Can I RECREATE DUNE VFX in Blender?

It's looking pretty cool.
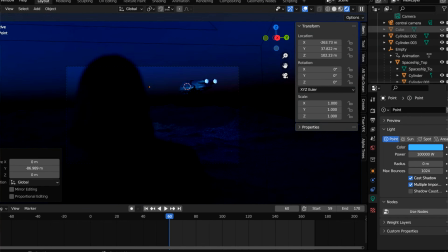Next up, for this shot here, I just simply brought in a point light, increased the intensity and animated it towards the ship.
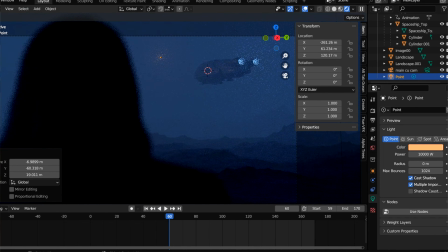And that's it. Since the point light illuminates the fog as it passes through it, there is no need to create an actual object for the laser. All I needed was the one light. And as I said earlier, I wanted a shot where you'd see the explosion in my eyeballs.
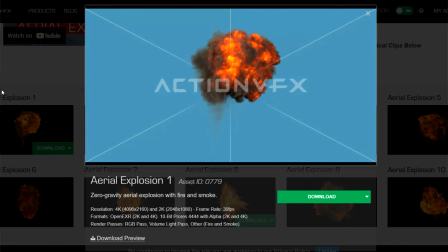So for that, I found an aerial explosion that I liked off of Action VFX,
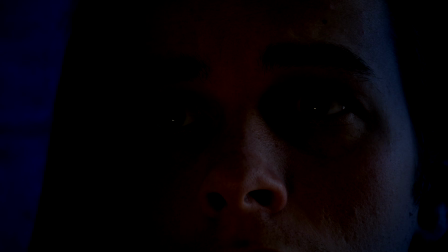tracked my eyeballs, put the explosion in them, blurred them, and made them glow.
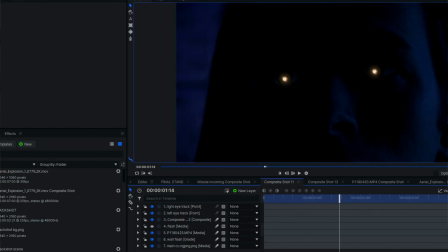Now, since my footage is darkened to look like night, you couldn't see my face light up anymore.
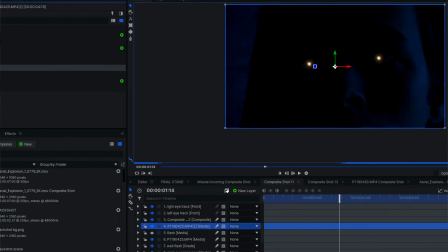So I duplicated my footage and masked the top one just around my face and gave it a lot of feather.
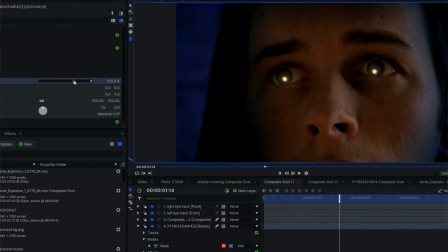I then removed the color grading from it and keyframe the layer's opacity to increase when the explosion happens.
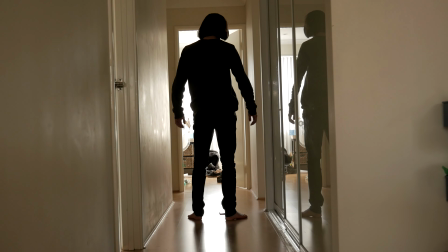Now, for this final shot here, I just recorded myself in the hallway, trying to do one of those cool poses.
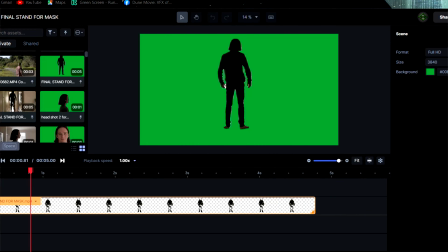And this is clearly an area that I could improve on. I used the Runway AI rotoscoping tool to mask me out.
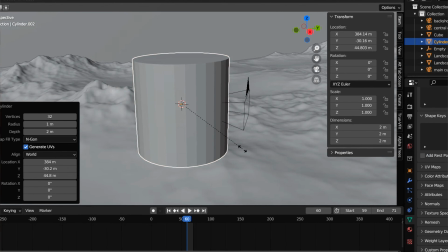Then, using a cylinder, I made that little platform for me to stand on. I simply scaled the cylinder down to make a little disc.
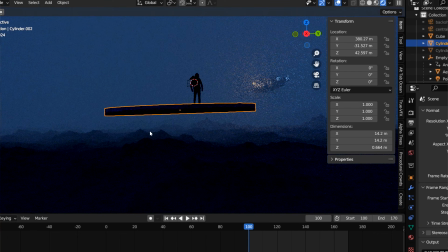I textured it with some metal panels from Production Crate. And yes, it looks extremely dumb when you look at it from other angles, so don't do that. For the explosion, I imported in the same aerial explosion, letting it emit light.
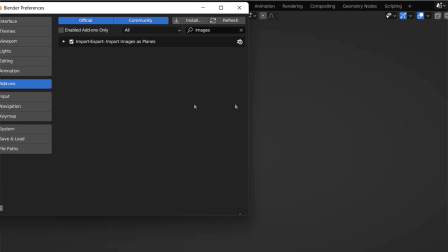I did this by enabling the import images as planes add-on. I then keyframed the same light to increase as the explosion happens.
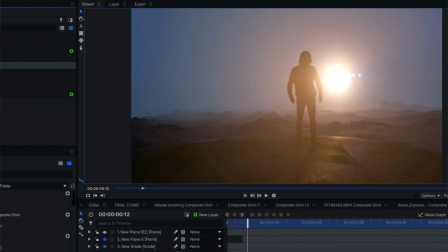Then within Hitfilm, I added a lens flare to make this big and beautiful flash effect.
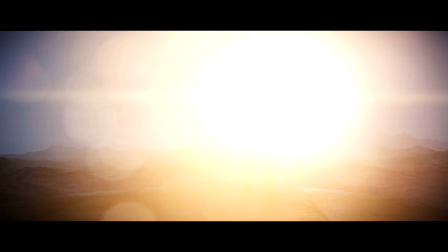Some lens dirt was also added to exaggerate the brightness of the flash. And then once it was all edited together, we get this.
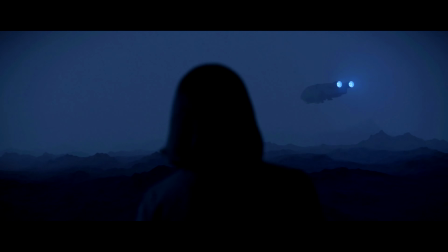As always, thank you all for watching, and I'm off to watch Oppenheimer now, so goodbye.